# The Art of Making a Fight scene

Hey, what's up? I know I haven't uploaded since a while, but here it is. I can actually talk about this topic because I am studying animation myself and I personally really like 2D animation. I know this topic has been discussed by almost every major anime channel out there, but I feel like I should share how I see it with you all.
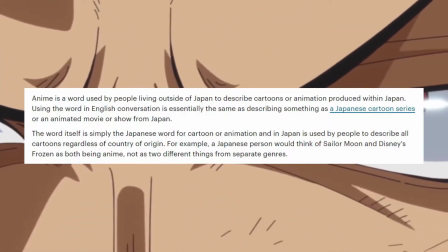17s
So anime is the short form for Japanese animated cartoons, and many of you may have started watching anime since a really young age.
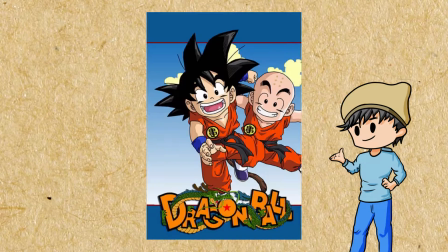24s
And chances are you may have started with Digimon, Dragon Ball, Naruto, Beyblade or something along those grounds.
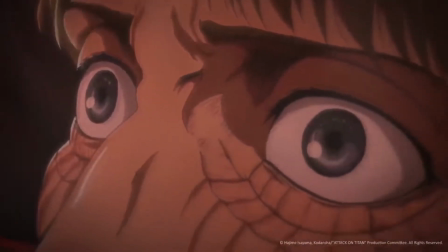31s
What these shows had in common were the exhilarating fight scenes and the sense of justice you get when the hero defeats the villain with his power. Why did you feel this satisfaction? The answer to this is the amazing fight scenes.
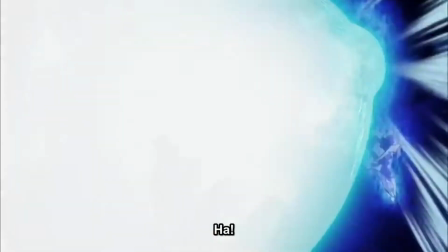44s
In anime, fight scenes are the climax of the entire arc, the scene which is going to give closure,
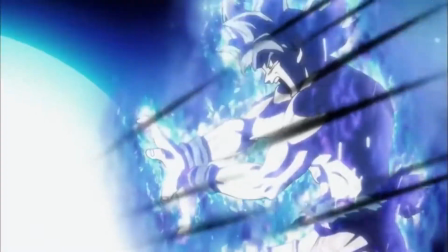50s
the scene where we come to know whether all the hardships of the characters are going to pay off or not.
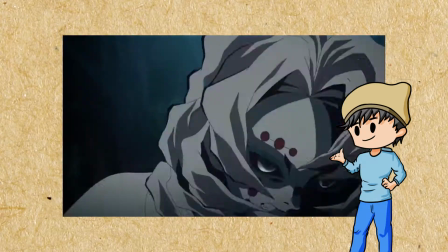55s
So oftentimes, these fights are really well animated because even though it is the last part of the story, but also one of the most important one.
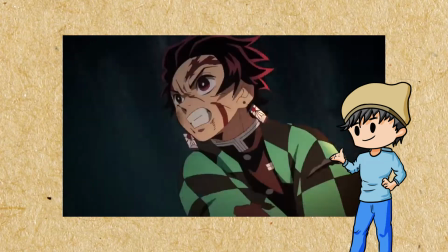63s
If done correctly, it would really immerse you in the situation and you will feel the magnitude of the villain's or the hero's strength. But what makes a good fight scene? According to me, there are some pillars which make a fantastic fight scene.
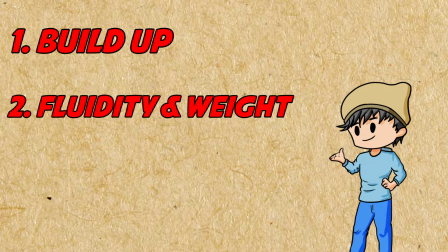77s
The first being the build-up, the second being the fluidity and the weight, and the third being the dialogue and the emotion. Now of course, these terms are entirely made up by me and there are no hard and fast rules on how to make a fight scene.
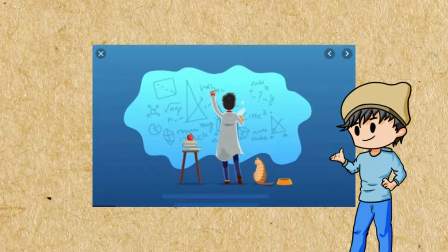90s
But I feel these will make you understand what I am talking about and how these are applied in anime. So here it is, the first, the build-up.
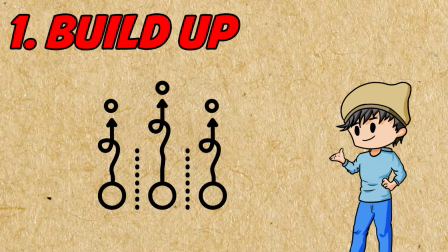98s
The build-up isn't directly a part of the fight scene, but rather it's indirect and affects the way the fight takes place.
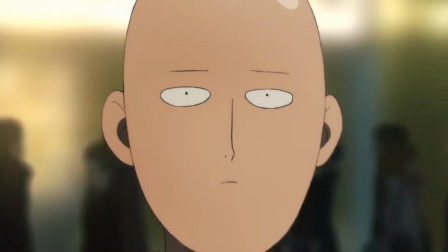105s
Ask yourself a question. Why do you feel so excited even before the fight actually starts?
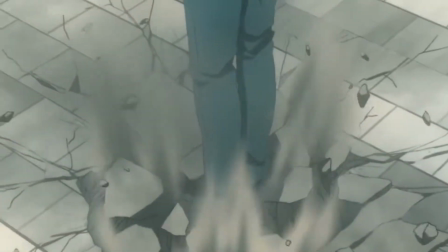111s
Why do you feel the need for a final showdown? Well, because build-up.
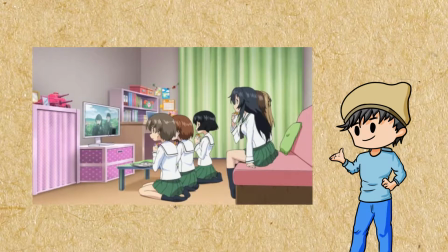116s
It brings the amount of anticipation to the fight, and if you feel that, then the story writers have done their job good.
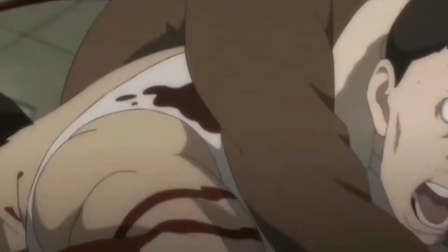122s
You see, any fight, no matter how nicely animated, will miss its mark entirely if there is not enough build-up.
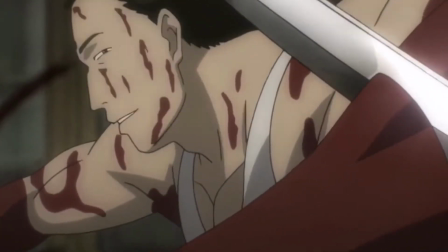128s
Now, it can be done in many ways, but its main job is to show the audience how strong the antagonist is or how smart the antagonist is.
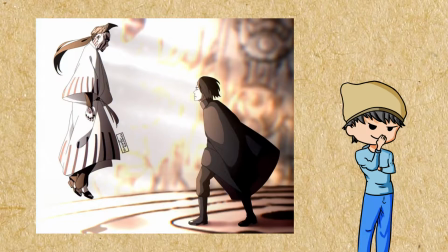136s
To make you feel that your beloved protagonist is going to have some trouble even before the fight begins.
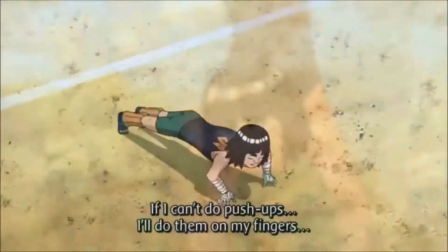142s
All the characters' hard work, their training,
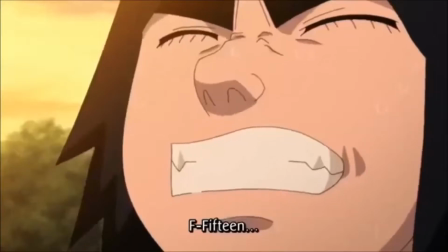145s
their journey and also the losses they have faced to reach this moment where the fight actually takes place is what build-up is all about.
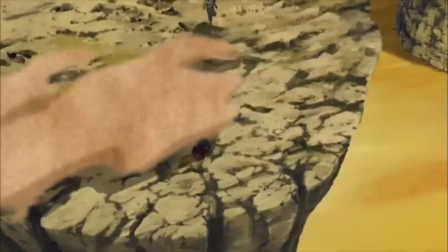152s
Let's take Madara as an example. The Madara vs the entire Shinobi Alliance fight was so well received because not only it had amazing animation,
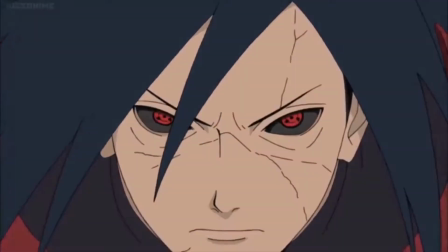161s
but the hype surrounding how strong this guy actually was. And this fight was also a part of the build-up.
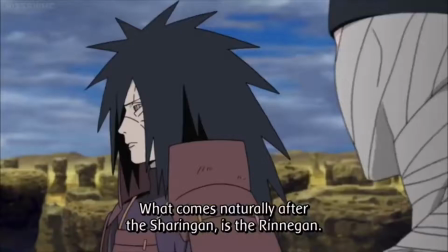167s
It was preparing the audience for a more epic fight by showing them that if Madara can do this just after being reanimated,
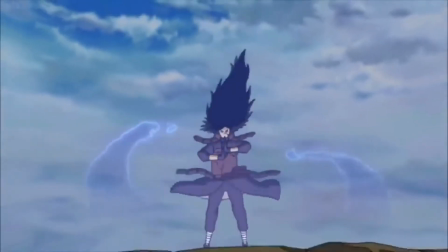174s
then imagine what he can do next. And as I said, this fight was also a part of the build-up and not the final showdown,
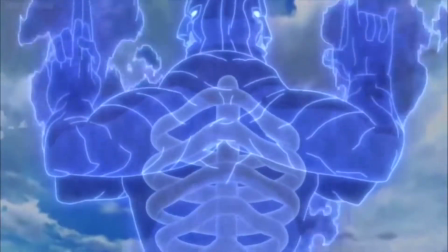181s
so the main characters did not take any substantial damage when Madara annihilated the food division.
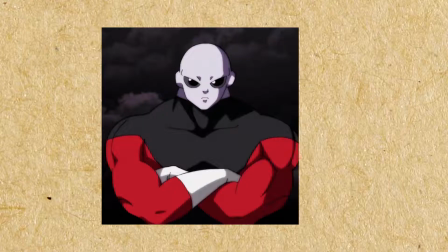186s
It was just pure show of strength and nothing else. Jiren from Dragon Ball Super would also be an example of this.
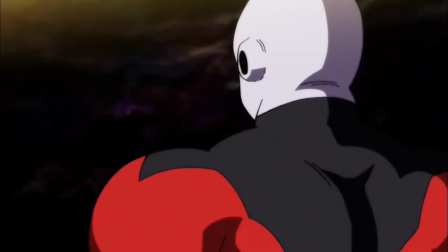193s
Jiren was hyped up for almost the whole universe survival arc.
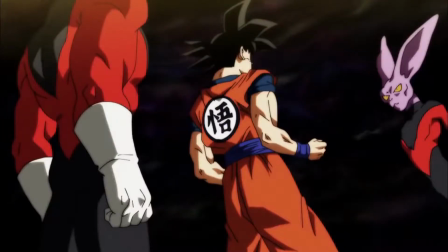196s
It were not only the fights that made him so anticipated, but the fact that the people around him were so scared of him and the rumors surrounding
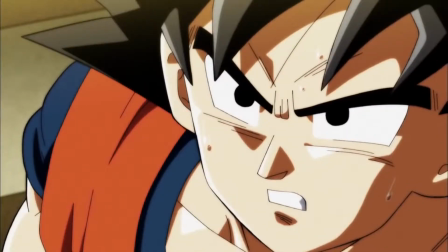204s
him that he was stronger than his own god of destruction made the audience feel his strength without actually seeing him fight. But the most crazy example of this would be basically all the strong characters from Hunter x Hunter.
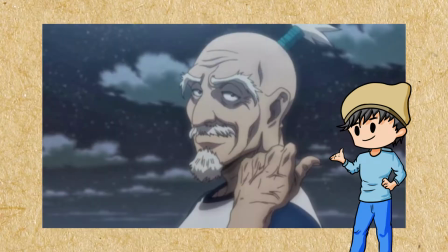217s
Not only the Ant King, but also Pito, Netero, Zeno, Chloro and Hisoka.
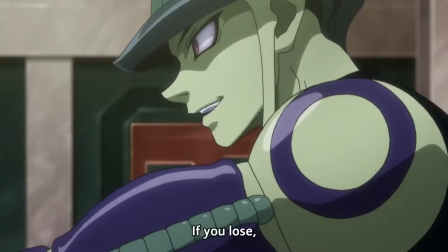223s
The Ant King literally has no real fights,
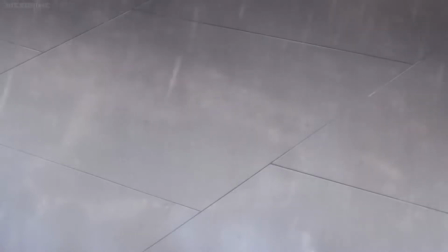226s
but his description alone made people tremble in fear, and I was afraid how Gon was going to fare against him.
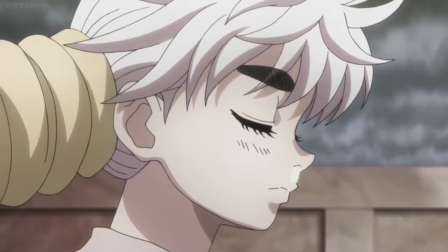233s
They smartly used Pito and Netero just as comparison to show how strong Miriam was.
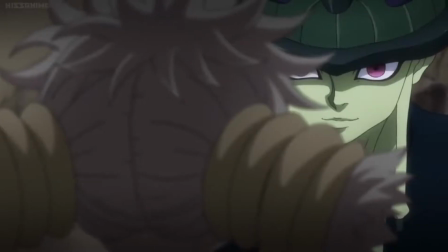238s
This can be applied to L from Death Note as well, but I'm going to leave this here and move on to the next category, which is the fluidity and weight of the animation.